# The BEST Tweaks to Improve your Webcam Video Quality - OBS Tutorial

Hey, what's up guys? I'm Big Bad Beaver, and in this Big Bad video, I'm gonna show you how to take your webcam from looking like this to this. I'm gonna take you step by step through this guide to help you improve your stream's visual quality and enhance your content. Let's just jump right in and get started. So to begin, let's configure our webcam to use the highest quality resolution and frame rate it can. I use the Logitech Brio 4K, and the maximum resolution on that is 4K, and it can record at up to 30 FPS at that resolution. Now, for streaming on Twitch, you don't necessarily need to use the highest resolution possible,
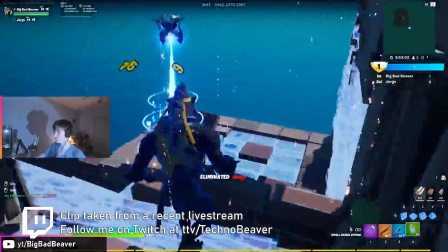especially if you're just gonna have your webcam be in the corner while you're playing a game. But if you're doing YouTube or maybe podcasts, the increase in resolution might be beneficial to you. So for the sake of this tutorial, we'll be going at 4K 30 FPS.
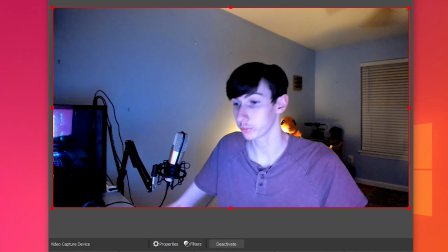To change those settings, go to your OBS and double click on your webcam source.
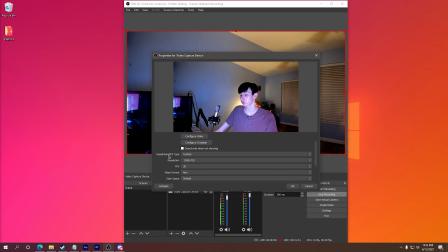You'll get this properties window open, and then from there, make sure your resolution and FPS type is set to custom, and then change your resolution to whatever you'd like.
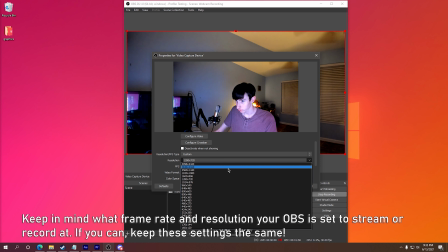I'm gonna go 4K, keep it at 30. It's gonna reset, and you can already tell there's a dramatic increase in the quality of the footage itself.
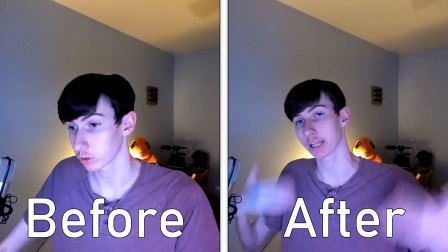That big resolution bump helps bring up the clarity, and there's not as much noticeable noise anymore. Now that we've done the basic, the first issue that I'm noticing is the extreme motion blur and the low exposure.
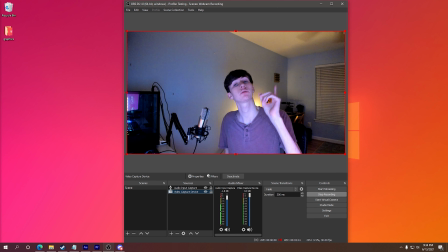Now to fix that, we're going to adjust our exposure settings.
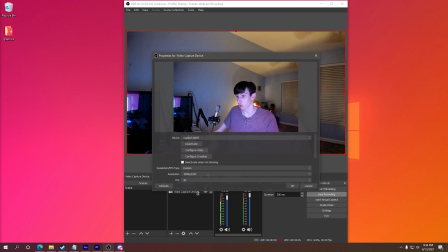To change these settings, once again, open up your properties and click on Configure Video.
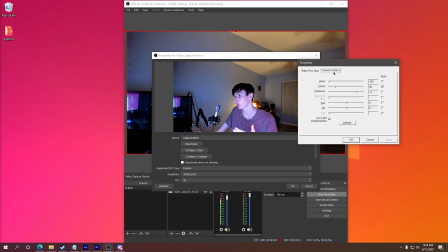We're going to get the separate properties menu open up. Go to Camera Control and make sure that exposure is not set to auto. Now in this case, it's already not set to auto, but our exposure is very high.
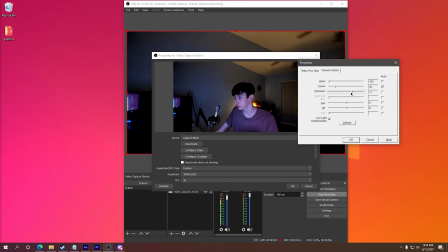We're at -4. So let's go ahead and lower that down. I like to use -6 because that gets rid of a lot of your motion blur.
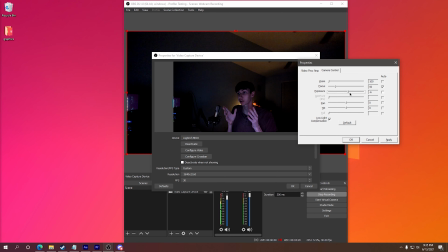But the issue now is that our image is very dark.
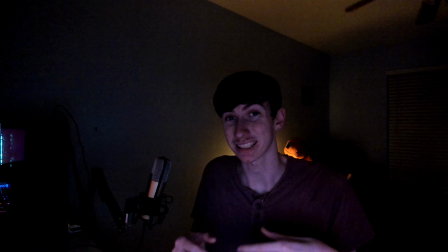So when an image is too dark like this, the easiest solution is just add more light. I have a desk lamp and a GVM LED RGB light that I have set up
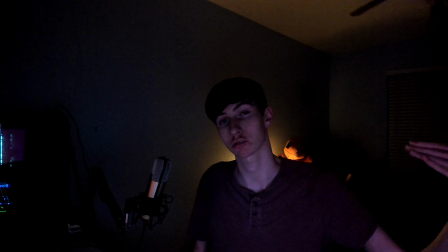around my room that I can use to use as rim lighting and pop myself out of the scene.
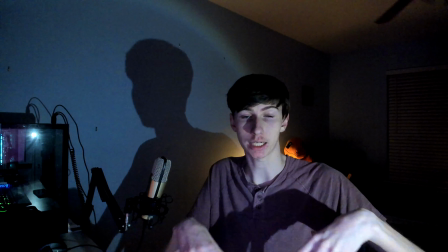So when I turn on my desk lamp, my face immediately is lit up and exposed well.
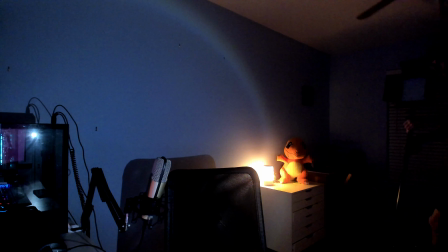It's still a little low, but it's definitely improved. Now, to add some contrast, make myself pop out and improve the scene,
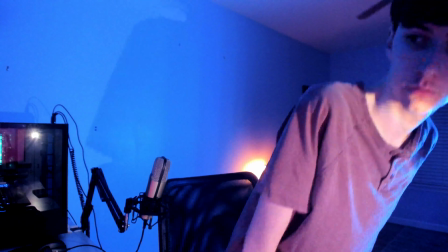I use another GVM light and a background desk lamp to add color and personality. Something I do have despite the consistent claims made against me on my Twitch.
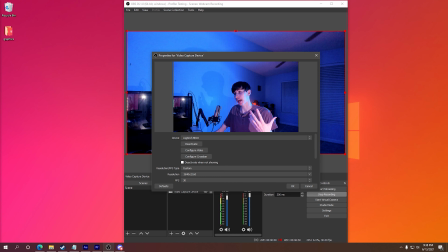He has no personality. I have no person. Go, you. Now that I've added all these lights, I'm still not entirely happy with the exposure,
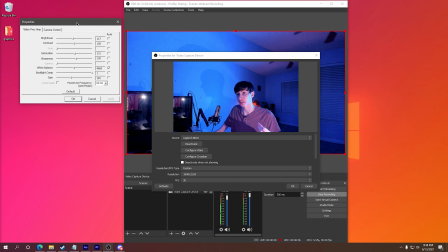so I'm gonna go back in and mess with our gain and our brightness settings.
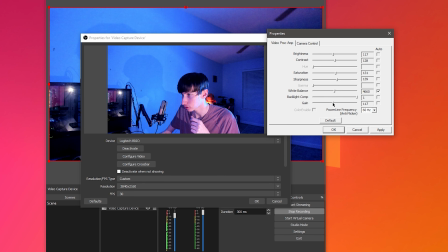I'm going to bring up the camera's gain settings just a little bit, just to add a little more light to the image artificially. Now that's going to increase the amount of noise you see, as it's basically the camera's ISO function, but just a little bit, especially when you're doing Twitch in the tiny little box, isn't gonna hurt anybody.
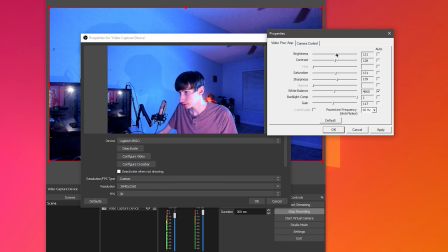We can also play around with our brightness settings just to make the image itself a little brighter,
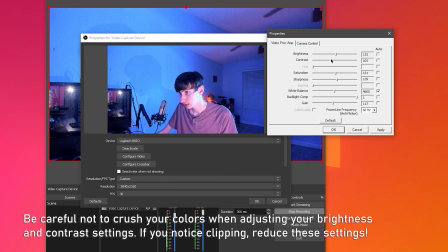and then adjust our contrast just a tiny bit to increase the amount of black.
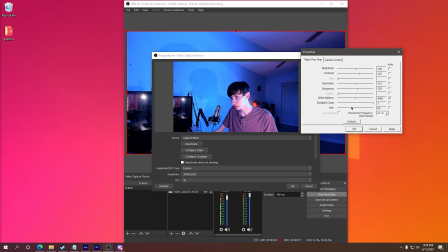There we go, I like that. Keep fine-tuning your settings until you're absolutely happy with them. And if you add more lights to your scene, make sure you go back and adjust your gain settings again.
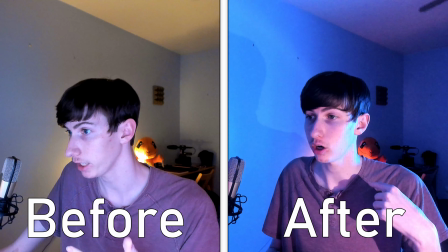So I'm happy with how this looks. I like the rim lighting on me with the blue, with the orange contrast in the background.
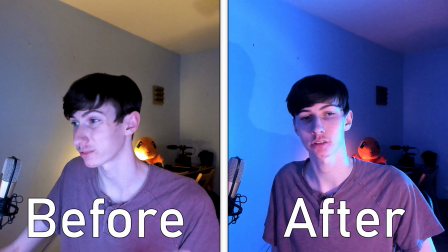I think that's a nice little pizzazz that's gonna catch some eyes. So next, I'm going to adjust my saturation and sharpness settings. These settings allow you to improve the vividness of your colors and the overall clarity of your image.
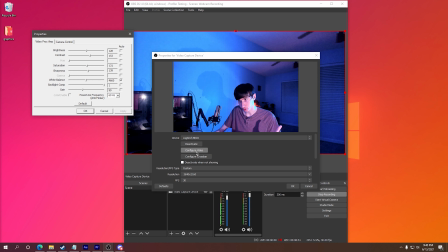So again, as always, double click, configure video, and then in your video proc amp settings, you're gonna find saturation.